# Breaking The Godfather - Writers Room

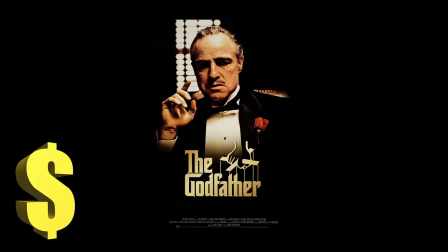The Godfather was the highest grossing movie of 1972. For a while it was the highest grossing movie of all time.
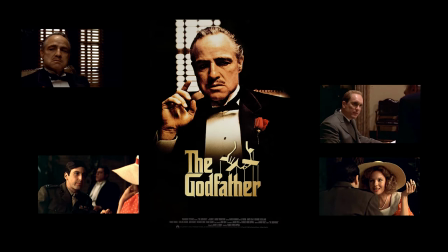It revitalised and launched careers, was nominated for 10 Oscars and won 3.
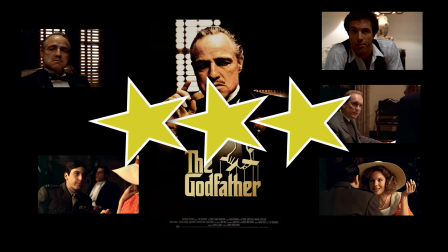Two generations later it is still considered one of the greatest movies of all time.
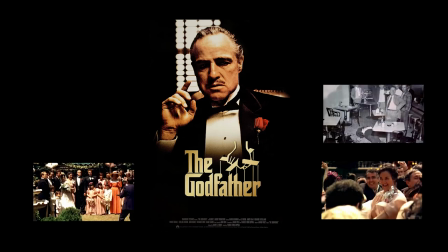So why? Many extol the symbology of values, the real portrayal of mafia, the acting, the dialogue, Cinematography.
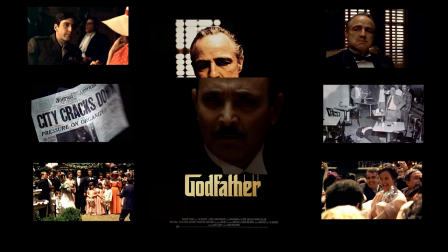There are plenty of movies with these qualities long sinks forgotten. What has made The Godfather so compelling to a wide audience for so long?
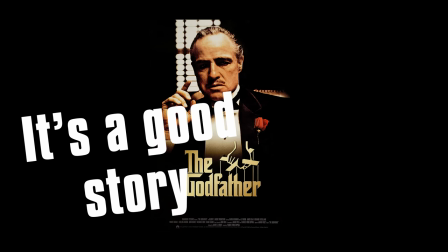The secret shouldn't be so shocking. It's good storytelling.
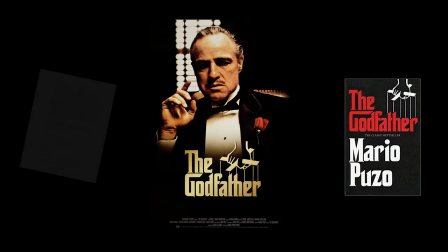Starting with the original Mario Puzo book and then the Mario Puzo screenplay, which makes The Godfather the kind of movie we should be looking at in the writers room.
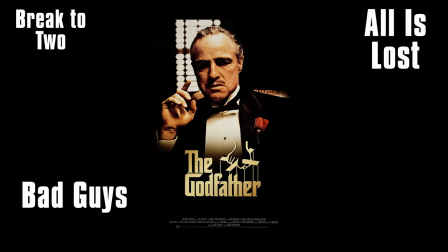This video will break down the movie to its core structure, character and story beats.
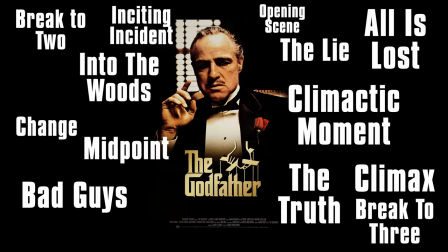The goal is to expand our understanding of great story so we can weave the learned knowledge into our own projects.
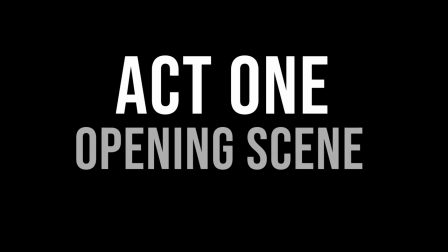Let's go. Act 1. Opening Scene The Godfather opens with the words,
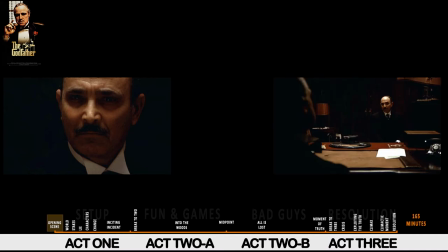I believe in America, in a darkly lit room that might be imagined as hell. These words define the Corleone family's arc as they fight for survival in the changing world of American crime.
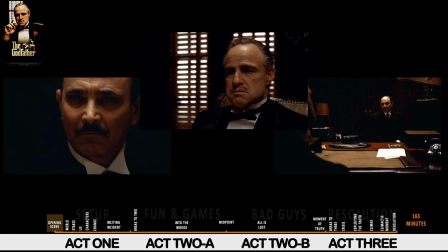In Don Vito we see a man with power over justice, beyond the law, a man with power over life and death.
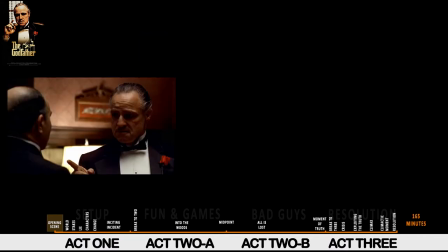Decisions he makes in this very room. Vito is no devil though.
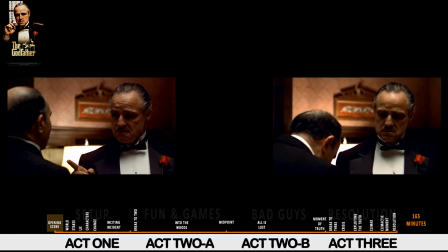We see a man who cares greatly about respect, family, friendship, his Sicilian values.
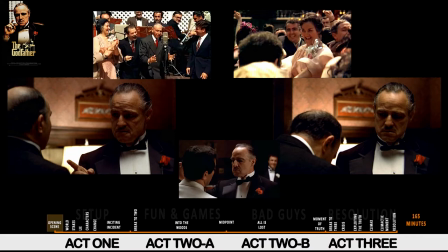Vito firmly believes his family is a business. They are not murderers.
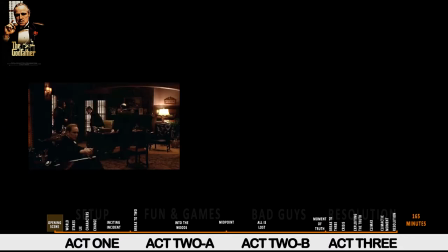The opening scene defines the starting point of the movie.
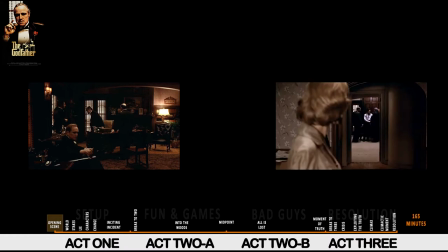The final scene set in the same room depicts Michael Corleone in Vito's place, the family done. To survive the American dream, they have become murderers without values.
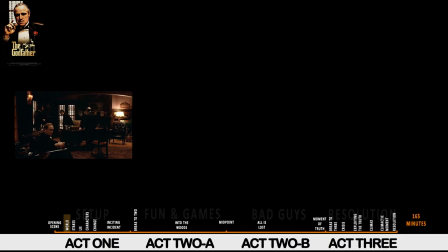Worldbuilding The world of The Godfather expands from Vito's dark office to a post-World War II American wedding,
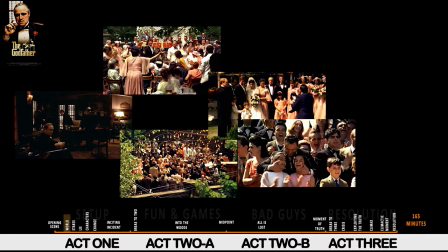although it is difficult to place the time. The fashion and dress of the characters are largely timeless.
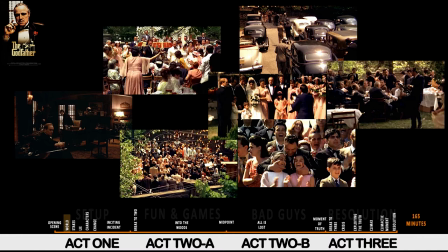It's only the technology around the people that ties them to 1940s America.
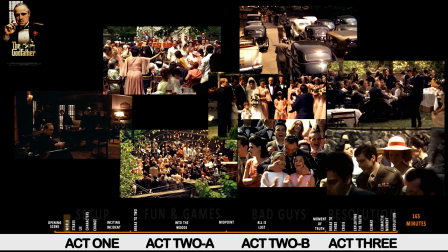It is only Michael's arrival as a returning war veteran that sets the story well in time frame as post-1945 America.
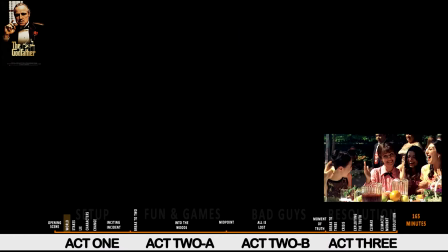As the camera roves around the wedding, we continue to figure out the world.
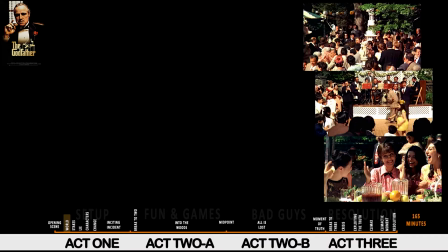We witness a family with wealth enough to stage a big wedding, to own such a grand house,
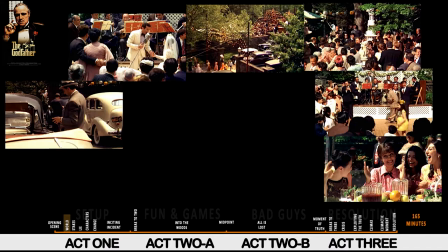with influence enough to have a celebrity sing at the wedding, a family profiled enough to warrant the attention of the FBI and of reporters,
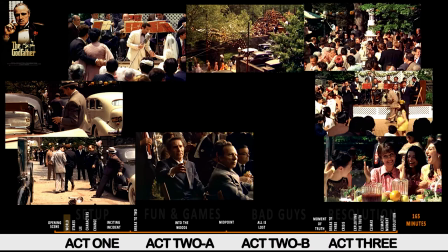with guests powerful enough to have cameras destroyed and nobody care.
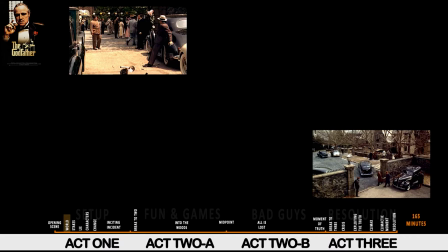The gates and high walls define the family home as the main arena for the Corleone family an enclave from American culture.
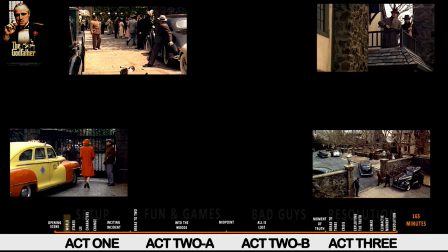As such the house will repeatedly be depicted as a fortress under siege.
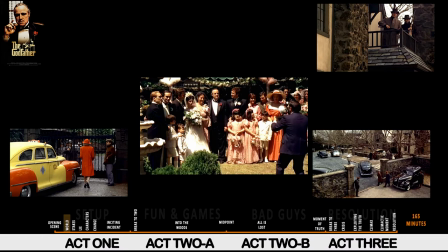The wedding lasts 25 minutes. By the end we know exactly the world we are in.
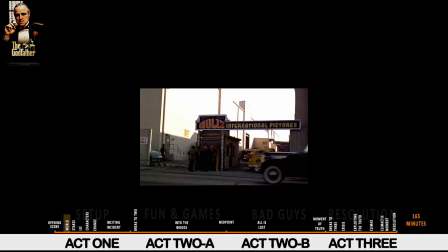Our perception of the world and the Corleone family is expanded through Tom's visit to the Waltz
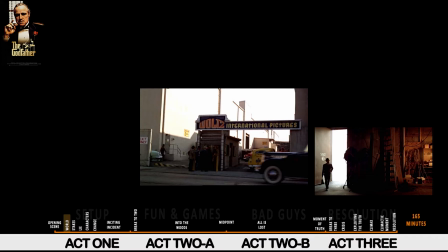movie studio. we see the kind of influence the family wield even among the rich and influential.
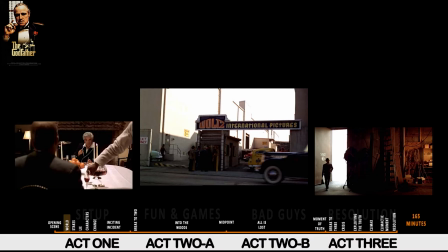We also see what they will do if they don't get their way.
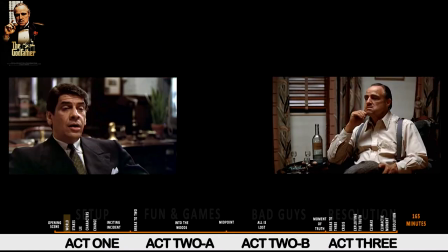The world building and set up close at 34 minutes as Vito and Sellozo debate the emerging drugs industry.
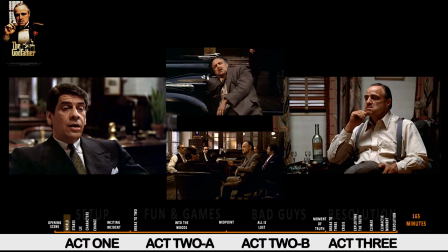Vito's refusal to join the drugs trade is the cause for the story change. This scene is also where the story lie is defined.
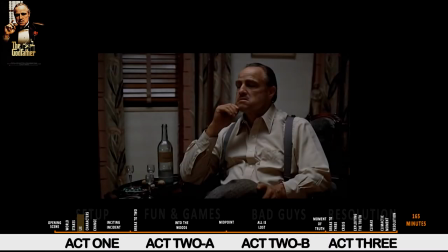The Lie The Corleone family with other mafia families have gained wealth and power through bootlegging, illegal gambling, loan sharking and prostitution. These are the industries of the Sicilian Mafia.
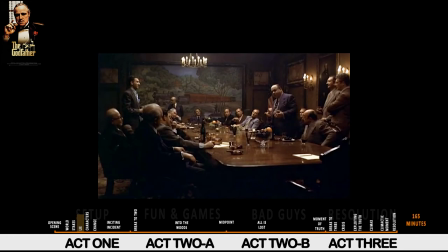Post-World War II American crime is about to change. The new industry is drugs.
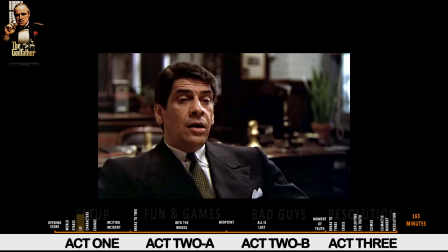The Americanization of crime away from its Sicilian roots is the lie in The Godfather, symbolized by the wider mafia acceptance of the drugs industry.
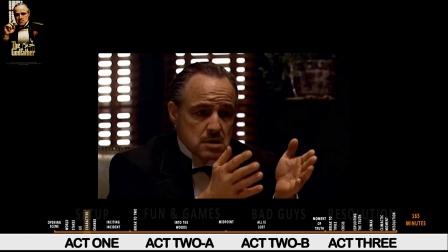Characters. Vito. Vito is the leader of the family. He has brought them to success and wealth and their position of influence.